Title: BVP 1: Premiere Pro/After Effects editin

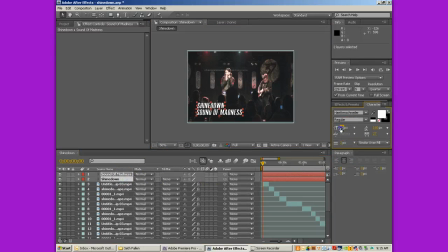[8:21]
Now I'm going to double click. I'm going to click there, holding down Control, and I'm going to make both of them a little smaller because they fill up too much space. And readjust this, and I think that that's good. Now what I'm going to do is come to about right here.
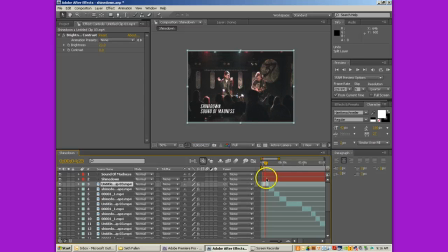[8:38]
I'm going to hit Control Shift D to essentially, wrong selection there, Control Shift D to cut off those ends. Now I'm going to zoom in here, and you'll remember this from the animation stuff.
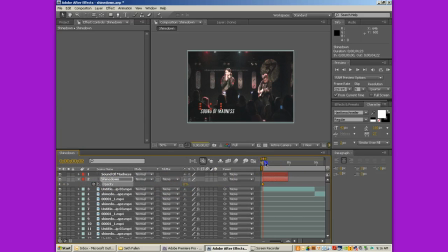[8:55]
I'm going to set the opacity keyframe. I'm going to drop it down to 0. Then bring it up to 100. I'm going to go back here on the back end, set another keyframe. Now, to set a keyframe without adjusting anything, you just click this little diamond here, and then you can go forward, and I'm going to drop it down to 0.
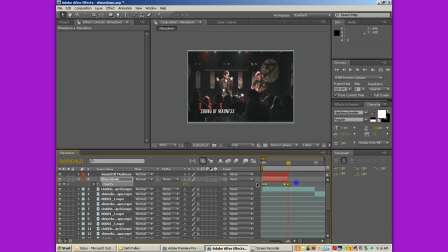[9:13]
Now, I'm going to copy these keyframes. Control C again to copy. I'm going to click on this layer, Control V, and there it comes in. I notice it doesn't look as good during the playback because, again, you're playing it at quarter resolution.
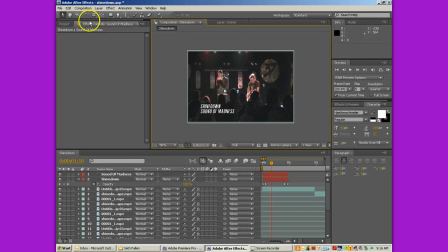[9:31]
Now, rarely do videos just start with a full-on, you know, full roar.
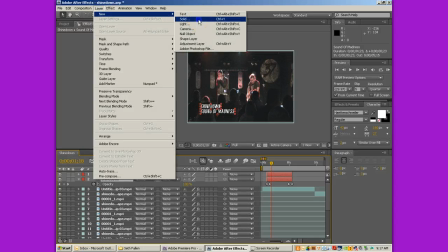[9:38]
So I'm going to create a new layer, a new solid. It's going to be black. And I'm going to call it Vignette.
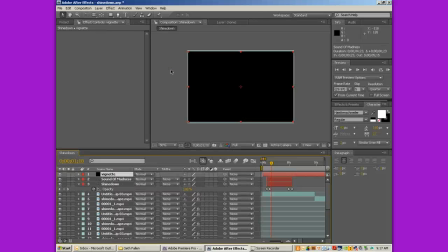[9:46]
And I'm going to use the vignette to kind of hide some of the rough edges on the video, as well as create that center circle opening that goes from black screen to the actual video. So I'm going to click on the shapes tool, go to the ellipse tool, and double click it.
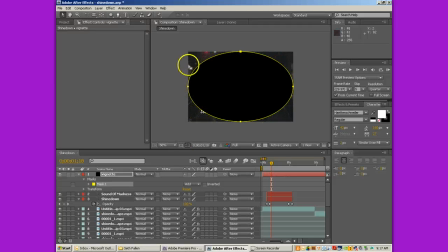[10:04]
Now it's going to create a mask, and you can see behind the mask here the area that's actually the video. If you go down here to mask and you click subtract, it's going to flip that mask around so you can see the center. Now twirl down the mask here, and I'm going to
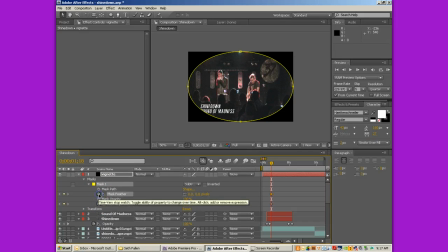[10:26]
keyframe mask expansion and mask feather, and I need to put these up to the beginning. And I am going to draw that mask all the way in. And again, not paying attention to what I'm doing, didn't have my playhead set in the right spot. So I'm going to draw that mask all the way in and leave the feather there.
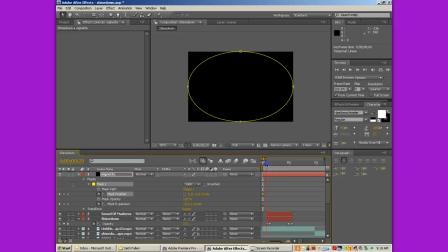[10:45]
I'm going to come to here. I'm going to pull that mask back out. Pull it way out, as well as push that feather. And what you want with a vignette is you want it to be there, but not be seen.
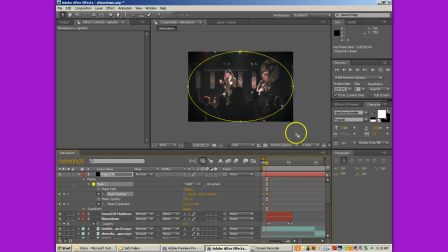[11:00]
You want it to just kind of be one of those things that people don't really notice. So now I'm going to click here. I'm going to go back up to full throat so you can see the effect that we just created. I'm going to turn this. There we go. And RAM preview that through.
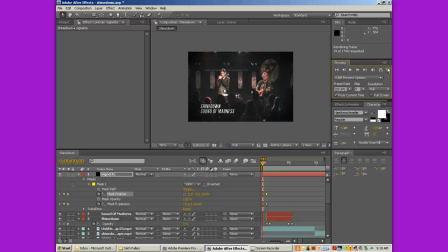[11:18]
And you'll notice that it kind of has that Warner Brothers effect of the center circle coming out with a hard, fast video. It gives you that transition time. So like in real time, maybe.
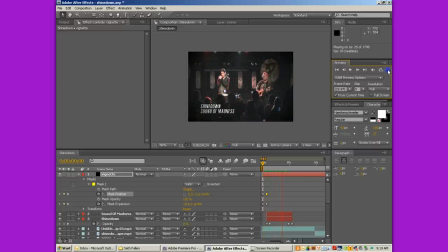[11:30]
Here we go. There it is. Okay. So that's how you use Premiere Pro and After Effects together. So you're going to use your Shinedown projects from earlier, tie them in together, make them, you know, you've already done all the editing.
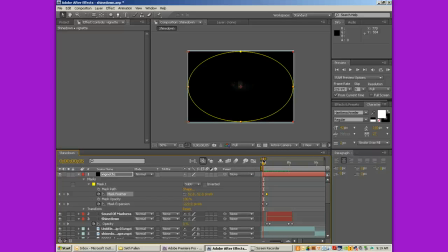[11:45]
What I will tell you is that to go through the After Effects project and remove all of the transitions you put in, not the After Effects project, sorry, the Premiere Pro project, and remove all the transitions that you put in and dump it into After Effects and have a good time.
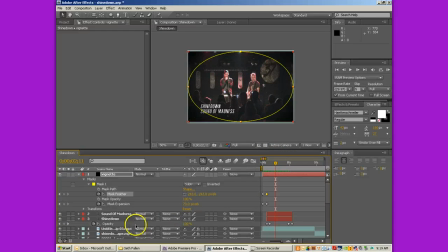[12:01]
And again, you can, all the things that you've done to animate with your shapes, you can do to these videos. You want to rotate it? You can rotate it. You want to make it fade in? You can do that. You can do all of those things. So get creative, have fun with this, and I can't wait to see what you guys create.